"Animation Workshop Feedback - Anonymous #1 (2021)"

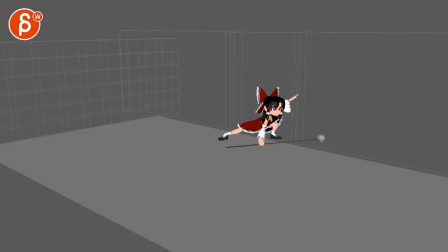0:04 All righty, let's play this in full first slide.
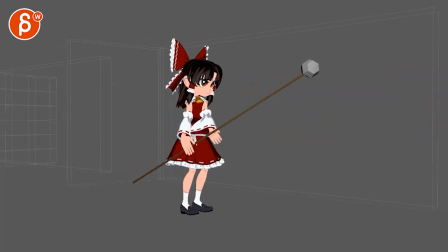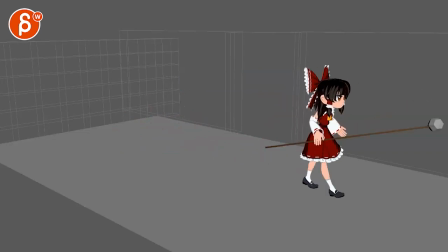0:14 Interesting. Okay, cool. So first impression that I have here, it feels like that settle overshoot is a bit wobbly given that she is so sure. It feels like there's a lot of tension in here. So there would be a little bit of maybe a little overshoot, but to me,
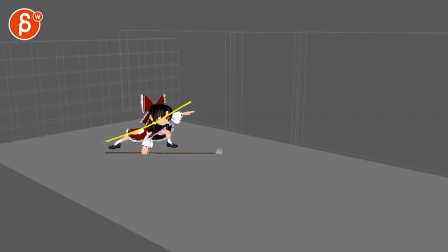0:32 it feels like it could be just tighter given that it's, It's there's such energy and strength in his pose. I think this it's just a bit too wobbly The question is also I'm assuming so is this gonna be a door where we don't like she enters like that
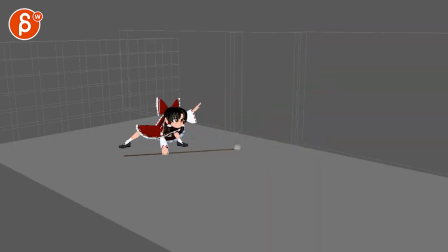0:48 So it could be interesting to maybe it has a slight feel of just being like a 2d card floating right to left So it might be interesting to have a bit of a different pose Maybe even that hand the staff is higher This could be Ben's maybe slightly different head or maybe
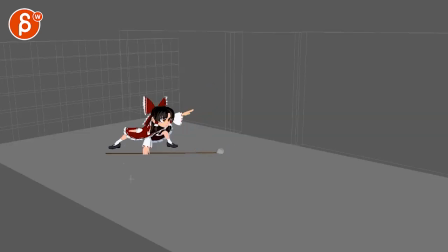1:01 the root is a bit higher then she lowers herself into this or actually i would probably not do that that starts to feel a bit uncomfortable it's almost like you want to have more of a streamlined leg pose there like stay in in this although i will probably then shift
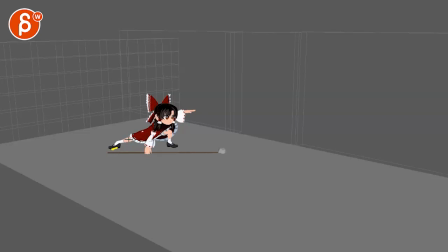1:17 the pivot like have this side of the shoe flat on the ground so you don't have this broken foot pose so it's just a bit more on its side if If that makes sense. Then after that, this all works because you're moving forward.
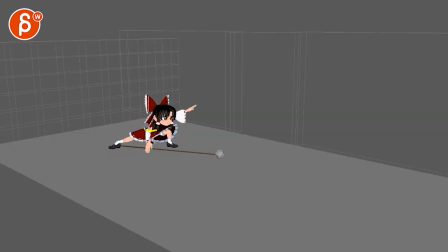1:35 I mean, you might have to have a little bit of a route moving back, maybe back down or back up, down, over. Like right now in this position, how is she able to move forward? Because this leg is in front of her. So it's difficult to have this leg be the only thing
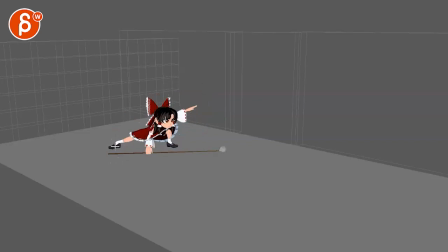1:54 that drives her forward so it needs to be a little bit of a push off of this but since you are fully extended it's going to be tricky to get that so it feels like this could be a bit more powerful where go just the back a bit for some anticipation that gives you a little push off with this
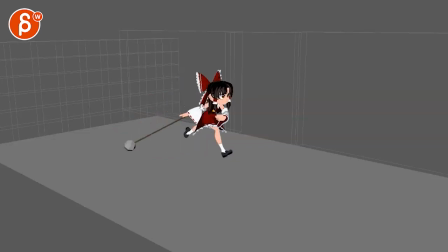2:12 and then you can even what's the arm doing you're going into the run maybe you can do a thing of also swinging his arm back to really kind of drive that arm forward so you can drive that leg forward with the push-off to give this a bit more energy and then it just comes up a bit later to get into this pose but once you hear
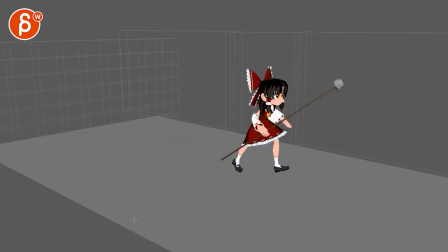2:31 she feels super slow motion if i play this 25 percent 50 percent twice the speed see double speed feels better
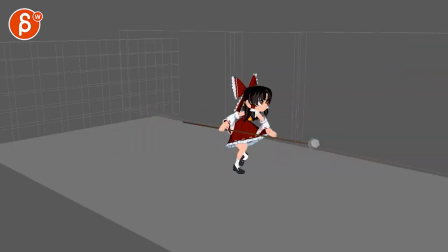2:45 obviously the whole thing is is now double speed but the get up and getting
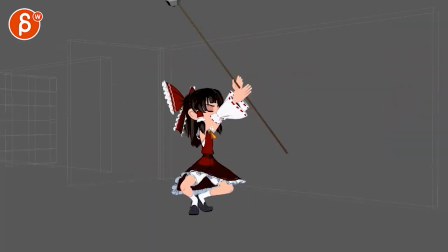2:51 into this given the energy i mean you could almost have the whole shot double speed versus
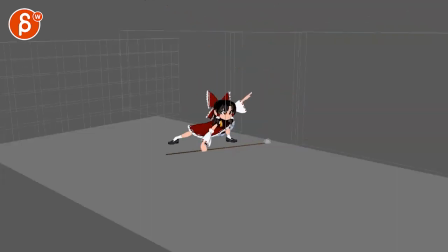2:58 if you go back to normal speed you're just everything feels just a bit slow motiony now so that would be that we're also getting very far screen right here cutting this off where the question is why like are you potentially because i don't see anything in the email
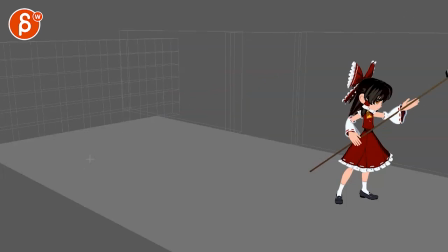3:17 it's mostly body mechanics i don't see anything in terms of what's going to happen later i don't know if something else is going to come in do we need that much room because there's another entrance of something or someone if not you might be better
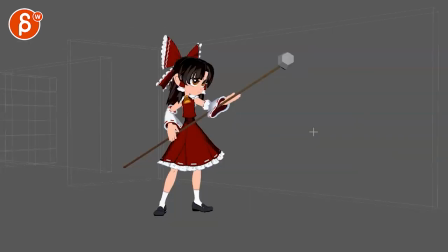3:30 off just kind of panning with her but then watch out it's slightly the same size imagine we're then around here maybe compositionally and then we pop into this it might not be enough of a change you might just feel too
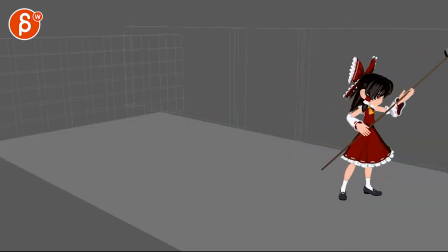3:45 much of like a pop but it could be worth a try and then she does this
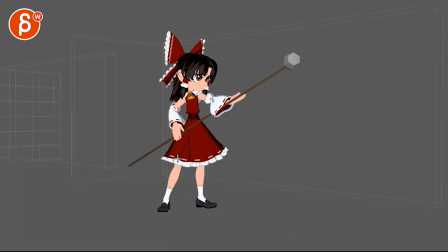3:52 and i might just need a bit more context i would start having some basic hand poses in there there's just something when i look at this it feels very arm isolated i don't see much if anything in the shoulders nothing in the chest the chest and head feel a bit too locked together